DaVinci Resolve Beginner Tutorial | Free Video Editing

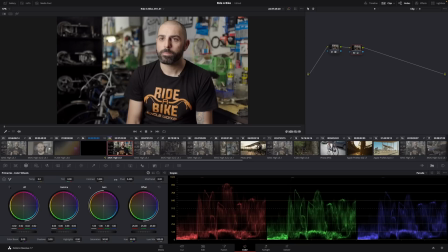almost right at black, and on the very corner here, that's where you're seeing this is really solid black. Now on our gain, which is our highlights, I'm going to do the same thing and just drag that down a little bit. Now the highlight that you're seeing here is represented in this light in the background.
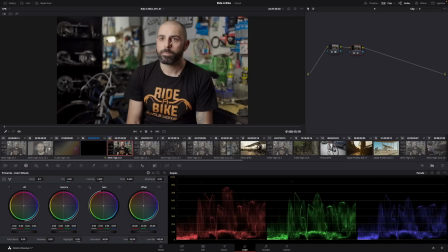So we know that's blown out anyway. It doesn't matter because, you know, it's a light. If his skin was blown out, that would be a problem, but it's not. In our gamma, that's our mid-tone. So that's everything that's going to be sort of sitting around the skin tone, everything else in the background here. We'll bring that down a little bit. And we're starting to get a little bit more drama in there.
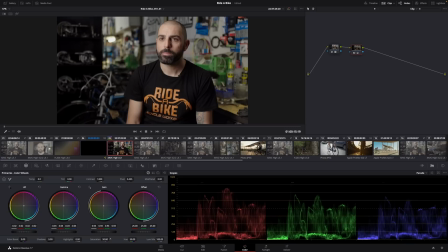And now what I want to do is change the color of his skin a little bit. I'm going to give this a little bit more saturation. So down here, it's at 50. I'm going to just slowly start dragging it up to probably about 60. Yep, 60 looks good to my eye. And again, I'm just eyeballing this. In the shadows, I want to introduce a little bit more blue.
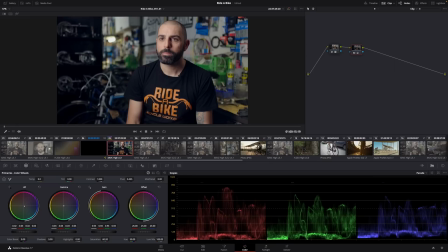And I'm mostly looking at his skin tone right now. And it seems a bit counterintuitive to put blue in skin, but skin tones do have a lot of blue undertones. So bringing blue into the shadows here. In the mid-tones, I'm going to bring a little bit of orange in here.
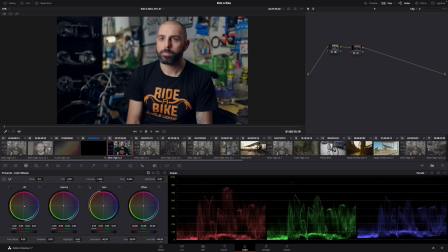Now I'm just clicking and grabbing this little circle with inside the color wheel and doing micro adjustments and just pushing in towards those hues. So I'm pushing towards orange now with his skin. And now on the gain or the highlights, I'm going to bring that up towards red.
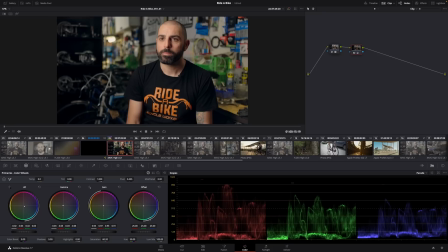That's looking pretty good to my eye. And then in the offset, this is where you can kind of do global tweaks. So I'm going to just play around with this and see which feels good to me. I think it's probably going to feel a bit better going towards blue again. That feels nice. And then we're just going to play with the luminance again here with this jog wheel. A little bit moody is nice.
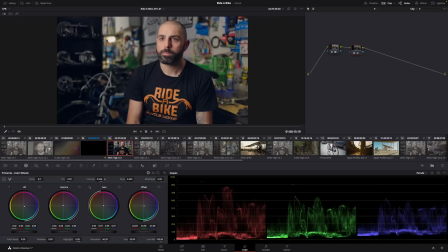I like that. And play a little bit with our contrast here. I think that's looking good. Now what we can do is we can just click the little O2 here on our node and turn that off and on.
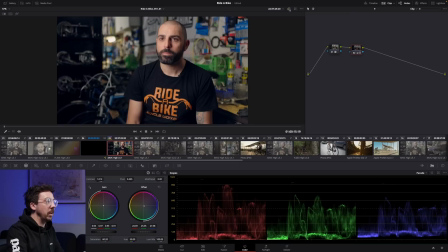So that was what we got with our LUT, and this is where we've taken it. So if I click this little bypass button up here, this will show you from our raw footage, which your like mind is blown now. You got so used to seeing that log footage earlier and you kind of got used to, you know, how it looked in the edit. And then you're like, oh, you know, I'll put a little bit of a color grade on it and bam, we've got like proper color now.
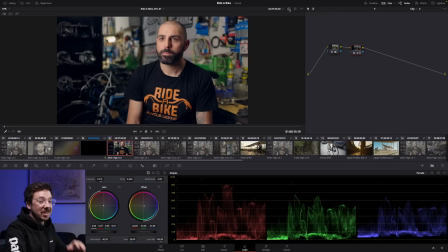And we did that super quickly. Now, again, I'm not gonna go any further with our color grading tutorial here because this is a beginner editor's tutorial.
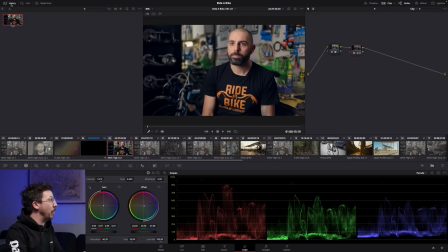But what I am going to show you is if I right click on here and hit grab still, that's going to show up in the gallery section here. And what does that mean? It means I can now go along to every piece of footage that I shot with this camera, and I should be able to just mouse my mouse over this and you'll see it's reflected.
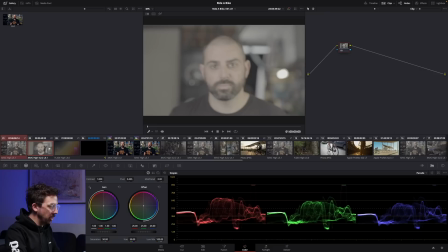If I right click and I can hit apply grade, there we go. That's now applied it to that piece of footage as well. So I'm just gonna grab all of these pieces of footage here and I'm holding down command as I click all of these, grabbing everything that I shot with that camera, scrolling along the timeline, still holding command here.
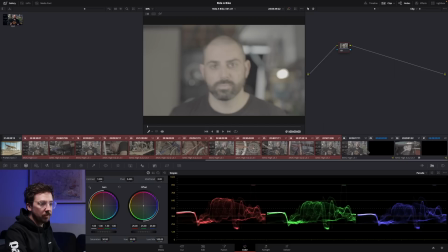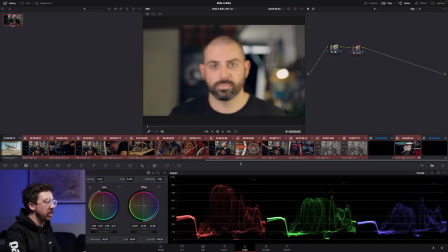That's all of our footage. I'm going to go up here, right click, apply grade. And now you see down here, it's all reflected in the grade. What we can do is we can go back through and just make sure that's all looking good. You know, it's not gonna be perfect every time, but it will look pretty good throughout.
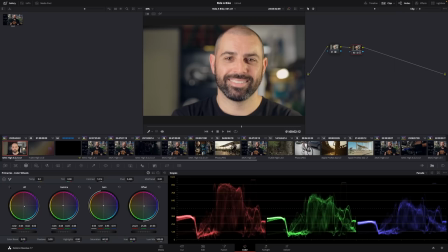Happy with that, although this is a different shot, so it's a little bit more orange. So I'm just gonna click here and go to my offset and just move it back to blue a little bit.
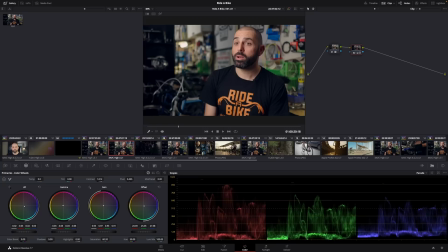I think that looks nice to my eye. These ones look good.
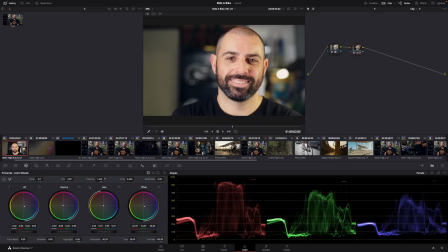I'm actually gonna add a bit more contrast to that first one. There you go, a bit more drama. Pull a little bit of orange out of his skin here.
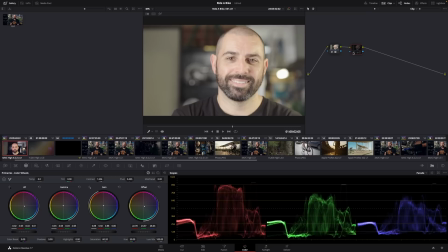And take some highlight out as well. There we go, that looks pretty good.
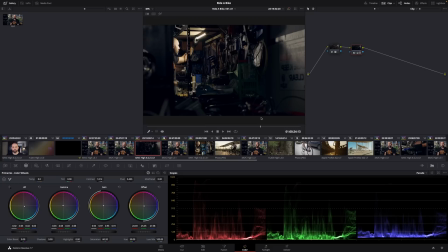This one's nice and moody, but we want it to be moody because he turns the light on there. That looks pretty cool. Once the light comes on though, it's a bit greeny.